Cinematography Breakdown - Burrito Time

Hello! The world of cinematography awaits.
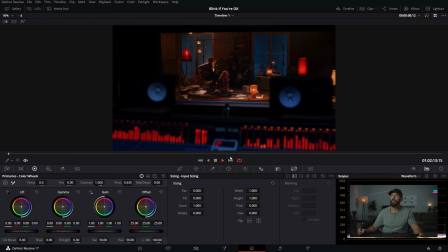Let's get into something that I don't think we have touched on in the, at least in the YouTube version of The Wandering DP.
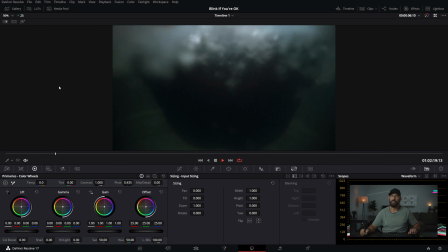I know that we have done it. Actually, let's make this full screen so we can get a better view of what we're looking at today.
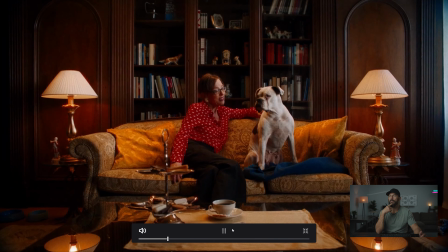Can you guess it? Probably the title is going to give it away. But I don't think we have focused too much time.
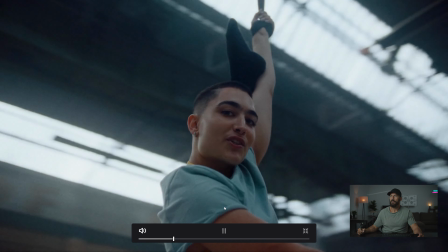Is this that music video with Donald Glover? Right? It's somebody with a rope swing acrobatic act.
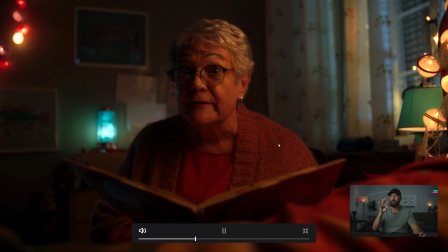I love me some Titan tubes, folks. Really good handheld in this as well. This is just all around really nice cinematography.
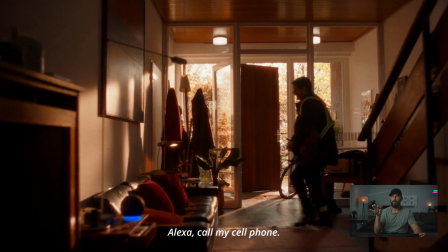We're probably not going to talk about any of the nice cinematography, right? Because I don't know how to do any of that bit.
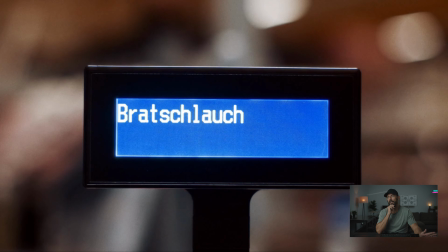We're going to talk about the easy bit because I can certainly fill you in on how to make the easy bit easier.
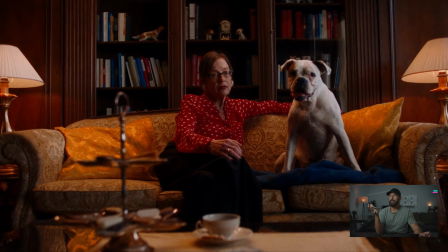Okay, so what are we looking at? It's an Amazon commercial for a spy device.
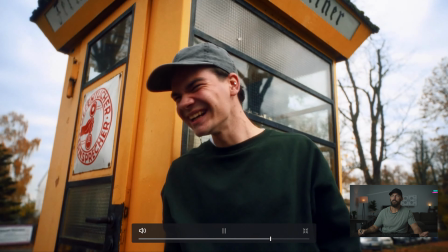So if you want one of these things in your house, spying on you and your kids and all of your friends as well, this is the way to do it,
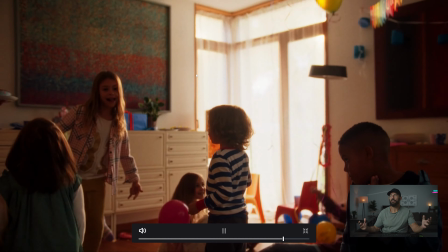right? You want to make it look as good as possible.
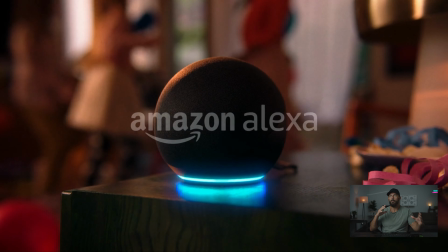That really is, the pressure is on you if you're doing one of these commercials, because you want to make it feel like nothing's going on here, nothing shady, right?
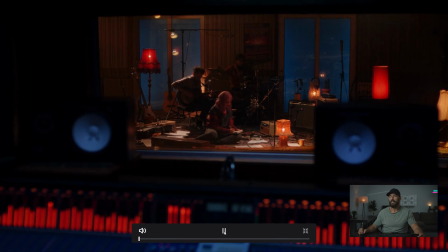It's just helping you. It's not spying on you, just relax. Anyway, beautiful cinematography.
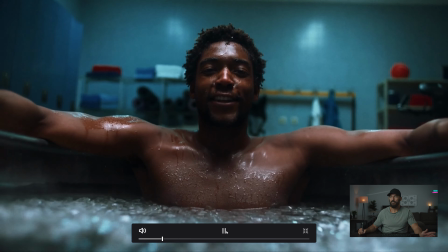Chances of you going out there and getting this look, there's so many different things going on. You see this and you're like, well, it's a montage ad, so it's kind of easy to get these looks.
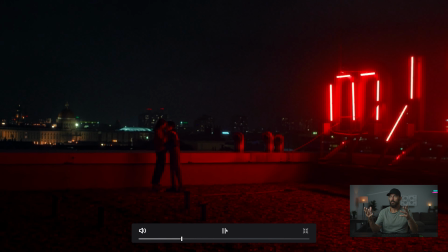Like, we could do a whole episode on pretty much every one of these scenes, because this is
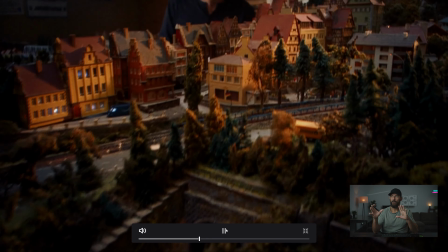really high-level stuff about how shapely it is, about how it's crafted.
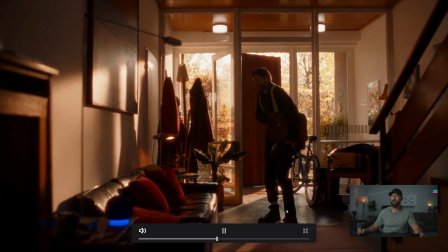I would highly recommend Googling this commercial and watching it in depth because it's fantastically good.
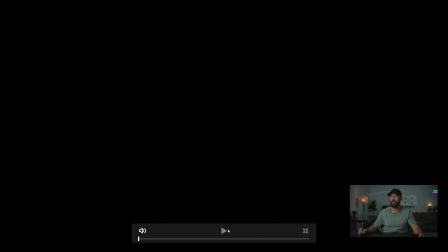We're not going to do any of that, though. We're going to look at one particular thing, which is the product shot.
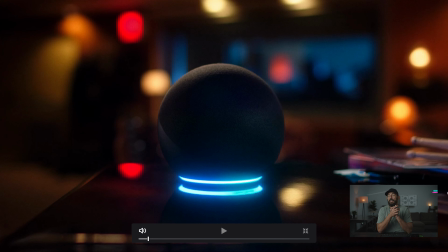Dun-dun-dun. The product shot. Now, these things always take the longest on any schedule. They always require the most amount of time because you will have 5,000 people telling you how this thing is supposed to look,
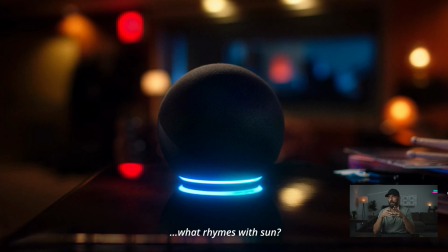and you have to very nicely agree with them. At the same time, completely ignore them because everyone else has terrible taste. So you're going to have to do it yourself. You're going to have to rely on yourself to be able to do these things. This is an interesting product to look at because we've got this round little gray orb.
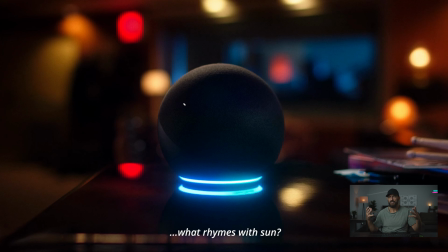It's like the perfect case study in where the light is coming from and what makes it cool, because it's a pretty dull object, except for this flashing little blue light, which, by the way, if you think about it, again, not knowing how they did this, if you're actually using one of these things, the only thing you probably can't control the quality of is this.
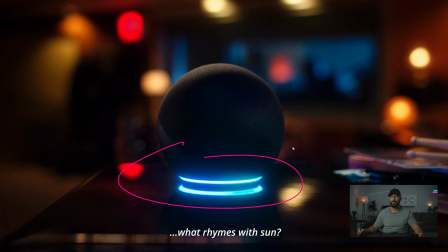So then you have to base all of your levels off of what you can't control, which is this. I'm not familiar with this particular specific spy device, but I would say that you can dim it somewhat if you're the cinematographer, but you need to, you know, it's within a certain range.
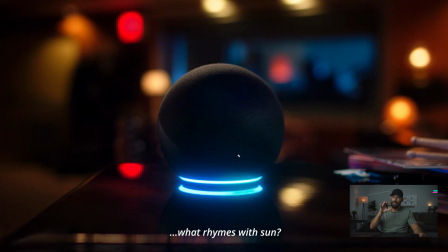And the quality, you need to balance everything to that. First up, like, the challenge with any product shot when it's this small, whether it's a beer bottle, whether it's if you're doing like tabletop food stuff,
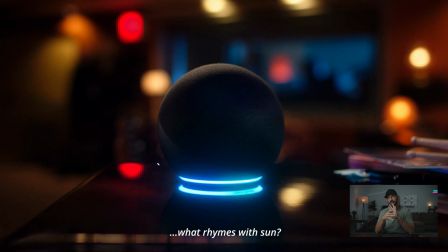is that it's small, but the temptation is to make things really flat because you want to throw out the background like this, especially with the larger format cameras now. It's so easy to do. The problem is we're trying to fight flatness, right? You're actually going against what you would be thinking would be a positive thing, would be to isolate this subject,
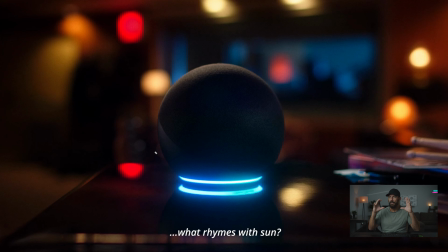but to make it feel not like it's been superimposed on the image or just cookie cut out of, you know, some VFX job. You want to pull in that depth a little bit. So always just having a slight bit of table in there does a good job. It's more the height than anything that leads this line.
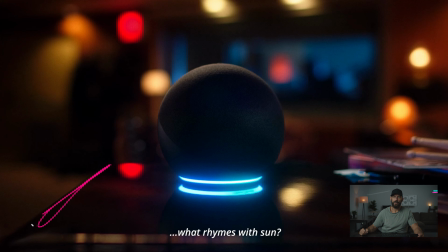You can imagine if you come down on the camera, this line starts to disappear. And then you get less and less and less and less depth as you do that. As you rise up, you get a little bit more. And so it starts to get flatter and flatter and flatter. So depth is good.
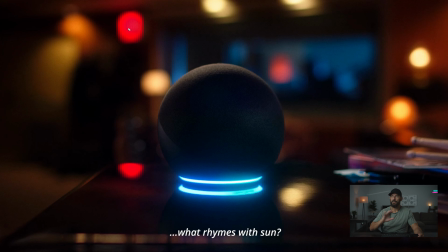What else is good is a mixture. Like, this is, again, a perfect study in this particular product shot as opposed to the one we're going to look at in a second, is making everything else besides the product interesting, right? And then being able to pull out the product from the background. So I got all these cool little lights.